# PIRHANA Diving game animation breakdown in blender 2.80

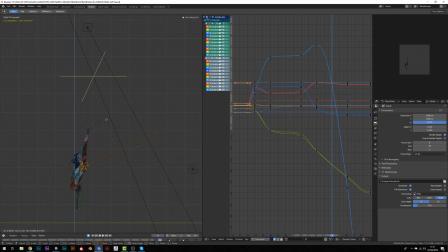During this splining stage where you are playing with the different curves of the position,
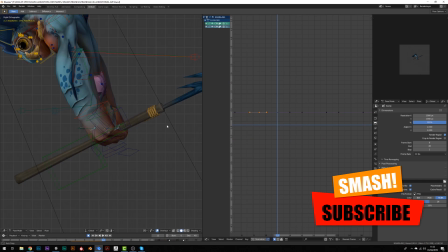the skull and the rotation of the different bones,
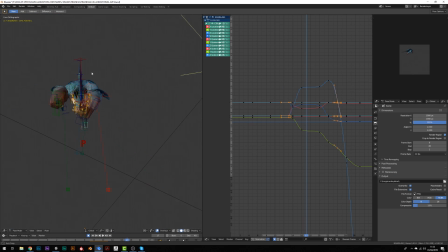this is where I tend to correct and fix the curvature of the movement, meaning that if you project a curve in time of the movement of your character for example for the hips or the feet you want this
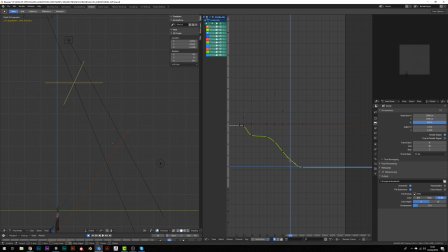to make a regular arc something really smooth and this will make your animation better this is something i used to do like if my curves look good my animation will look good but since i've been
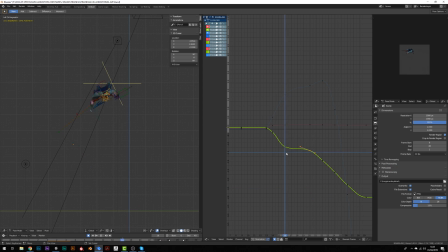watching a lot of making of i've seen that most of senior animators or big animators in big studio they just revise the pose frame by
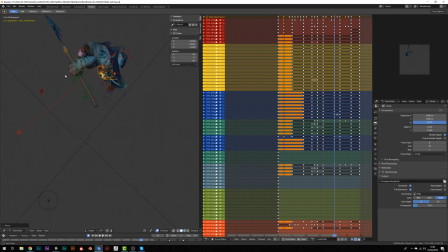frame that's some crazy stuff but this is how you get good results
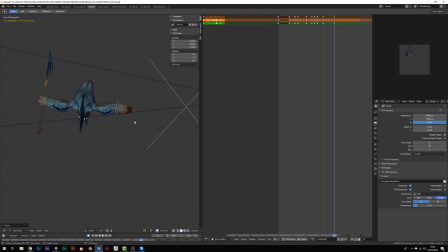i'm not saying that the result i have is like triple a quality but i try to use the
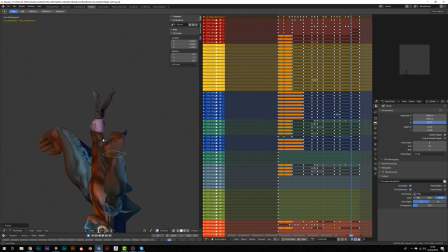same method as them so spline curve give you a logical visualization of what you are doing. For a bounce for example if you see your curve is slowing down before the impact there is a mistake but then nothing is better than the visual
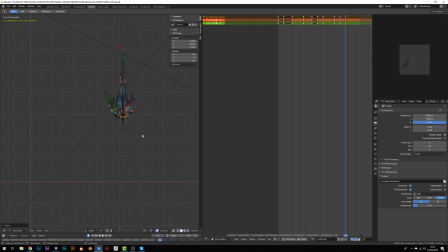quality of your movement so you should look at your
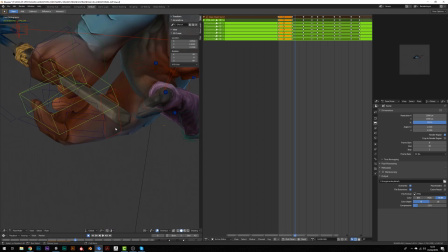character and check out that the curves have a logical shape.
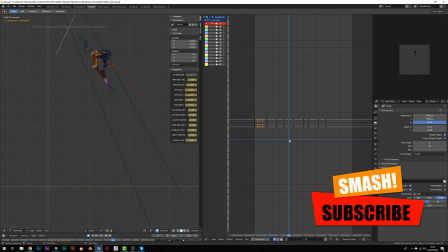I've made possible to hide the arms of this character because he has very long arms and
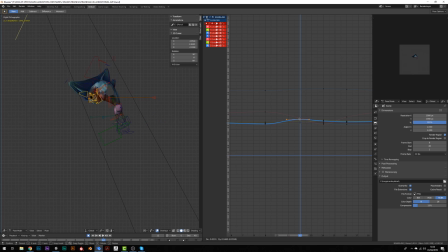it's sometimes very hard to read the torso correctly when you have those in front of you. So this allow me to work on the torso position first.
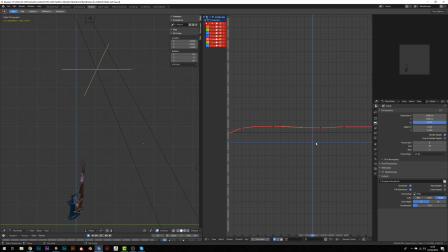This is something I always do. I always start with the main torso controller then the feet because i like to see the feet when they will leave the ground and the curvature they will made and also to stretch the leg it's very important to control the feet because
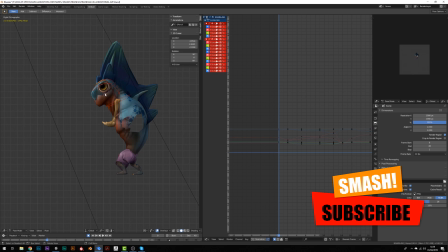i'm using ik most of the time here and stretch the
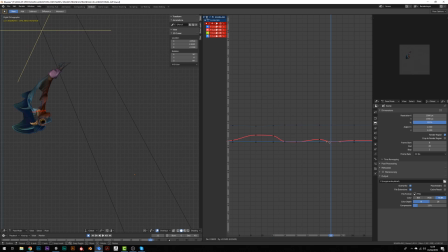head and stuff like this once i have nice curves of the body i can use the movement of the arm maybe we can we could consider it as a secondary animation in a way it's very
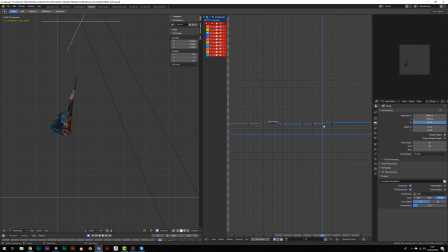important but compared to the torso if you have to give a hierarchy to your animation it's a secondary movement and then another third area movement let's say will be the fin and the small details and then in the fourth place will
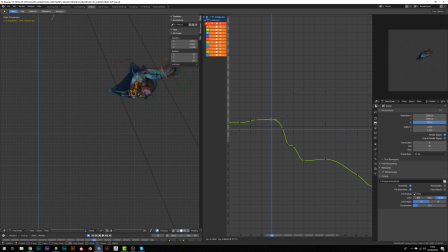calm the facial expression because I like to move the eyes open the mouth and make stuff like this I like to stretch his eyes or make them move as jelly so as you can see here during this animation stage I've decided to
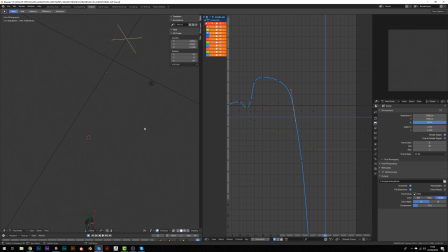instead of having the harm diving in front of the head and hiding most of the character, I've decided to put them alongside the bodies so that the arms are layered against the hips and it makes the silhouette of the
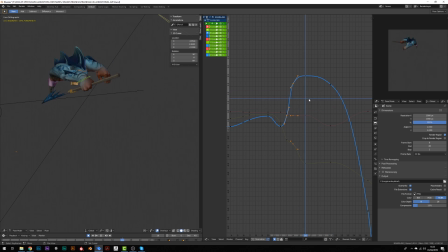character way more readable and way more like athletic. Even if he's pretty stupid, he's a water guy so he's supposed to be swimming and jumping and diving like a real champ let's say.
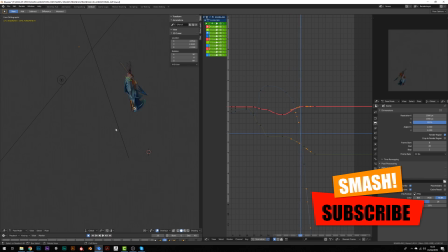So there are a few minutes left to this video where I will let it go
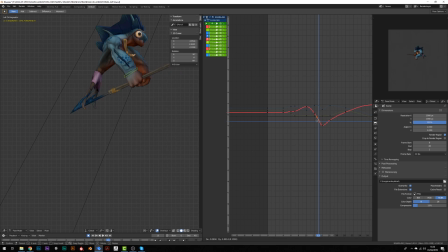into a timelapse with some nice music from the game.